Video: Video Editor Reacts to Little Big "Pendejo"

Hello and welcome to another episode of Julia's Edit Suite. I'm a video editor and today we're going to be watching Pendejo from Little Big. Good to know, I am not familiar with the artist, this was a suggestion from someone in the comments and I did check out a couple of the video clips from this band and yeah, I need to talk about this. These visuals are crazy, there are so many things happening. So I thought, you know what, Pendejo, this was one of the last video clips, let's comment on it. I mean, the name of it already sounds kind of fun, because as you know, pendejo in Spanish means sort of idiot, dumb, you know, something negative. You don't want to call pendejo to someone. So this is what the artist said about the song. Our life turned into TikTok. This track and video are about this TikTok phenomena. People are making bullshit 24/7 and that's totally okay, because life is rather pointless. Just make fun and do whatever you want to. Whatever is legal, of course. Good that they point this out. This is a good idea to go from and understand a little bit this video clip, which perhaps I don't need to understand anything, and it's just more about the fun of it. Okay, now that you know, let's go watch it.
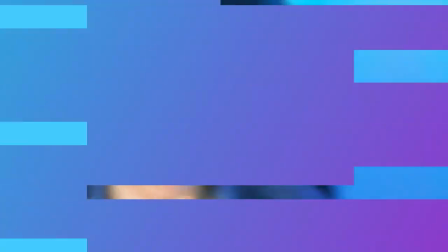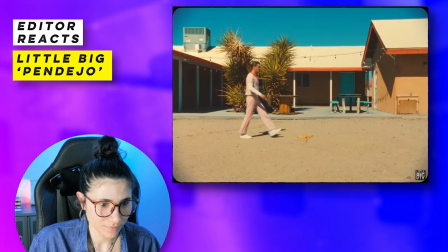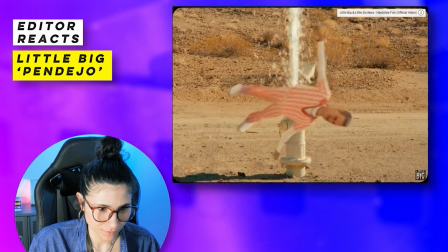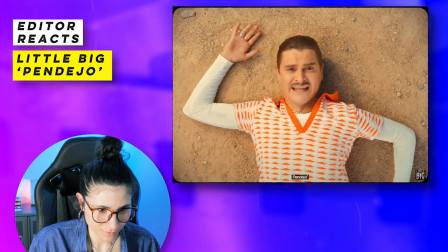(1:22) Pendejo!
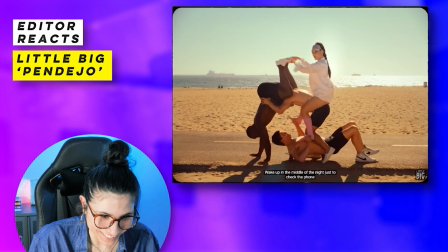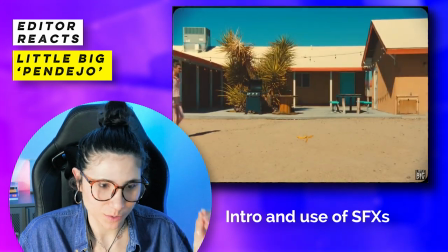(1:30)
Okay, so let's talk about this little quick intro. Very nice how the first shot is the banana and then it just makes the title go away.
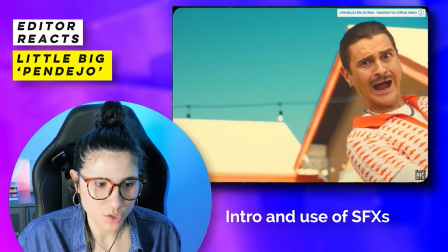(1:38)
And very interesting the decision of not putting the sound effects
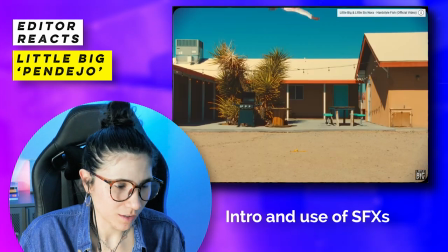(1:43)
of him hitting the palm tree and having other sound effects instead.
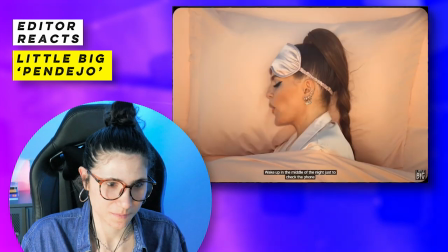(1:48)
It just maybe adds to the corniness of it.
Pendejo! Wake up in the middle of the night just to check the phone.
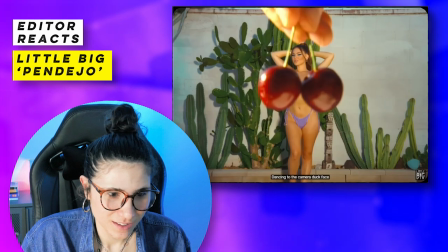(1:56) Counting all my likes like it's money. I'm a ticking bomb. Dancing to the camera, looking down.
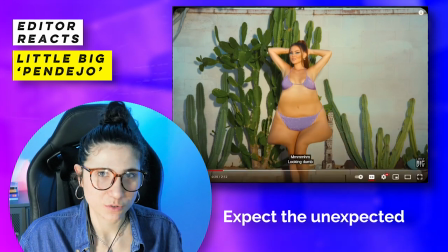(2:04)
So this is so cool because everything that you expect that could happen doesn't happen. And when you think that you've seen a very weird thing and it cannot get worse, it just gets worse. When I say worse, I mean that it cannot get more crazy.
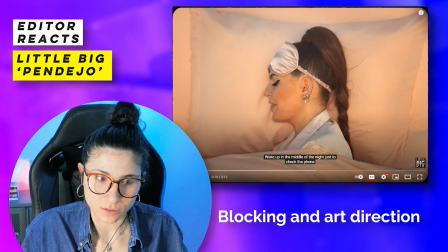(2:17)
They use practical effects and also just the blocking, the art direction, demounting this whole scenery and suddenly she's in the middle of the beach
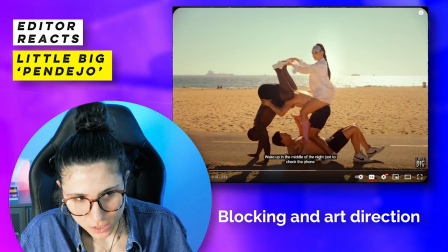(2:27)
with a horse made out of humans or maybe a motorcycle.
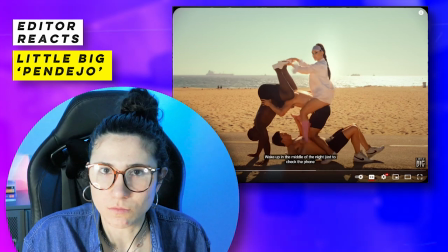(2:31)
This can go with your imagination.
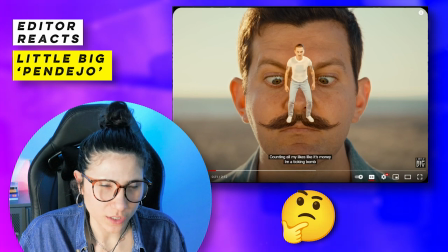(2:37)
So here I wonder, did the guy have a mustache or they added in post? Did he have the mustache and then he shaved it?
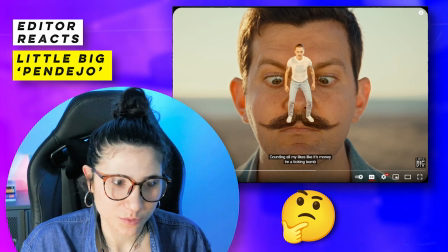(2:44)
I don't know, but this is very cool.
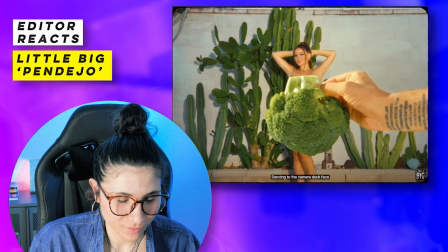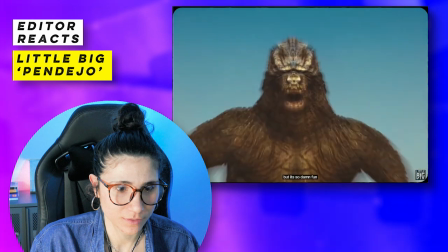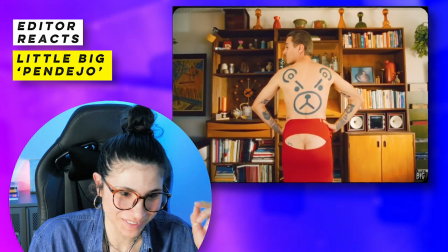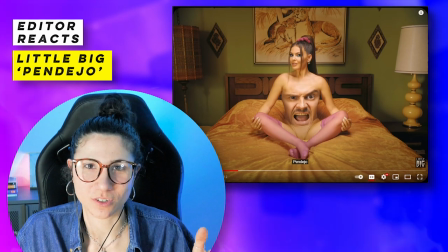(3:02)
This is probably one of the most disturbing shots. I know there are a lot, but this is, you don't see every day a face in someone else's chest.
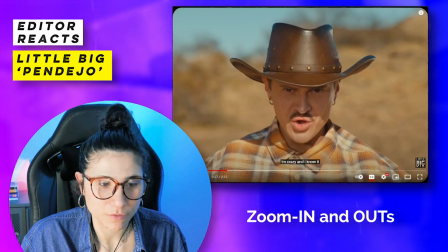(3:10)
Just in regards of the technicalities, they make very good use of the zoom in and out.
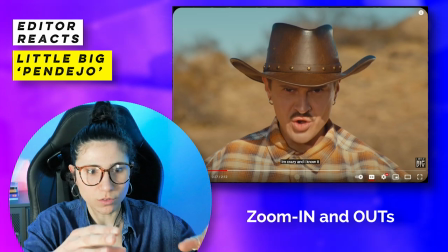(3:15)
They have these lenses that they just keep focused on the subject and then they can zoom out very far away.
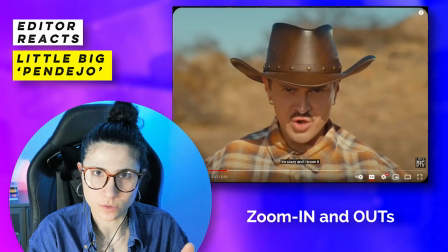(3:21)
You focus on the subject, right? And then once they make the wide shot, you realize, okay, there's something weird going on here.
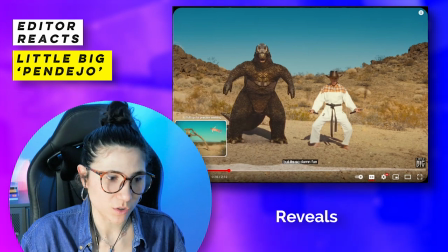(3:31)
They play all this time with these sort of reveals.
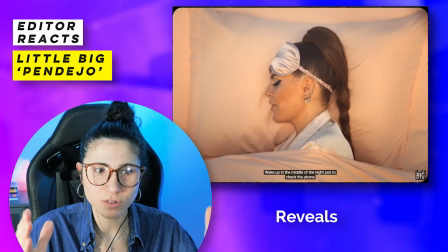(3:33)
Just like when the girl, she's in the pillow, it's close on her and then everything gets demounted in your imagination.
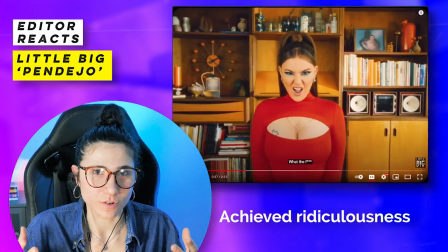(3:41)
I think that if their goal with this video is to show the
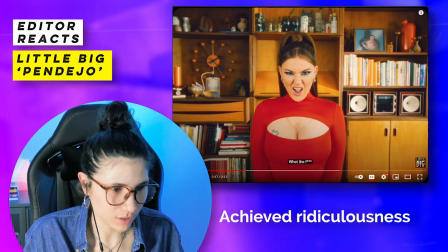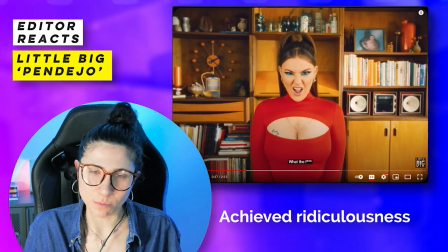(3:50)
ridiculousness of TikTok and social media in general, they got it.
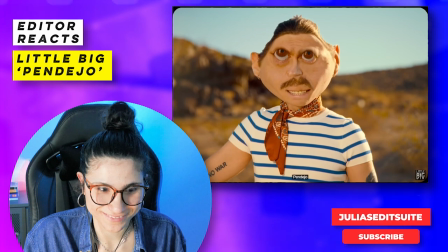(4:00) Pendejo.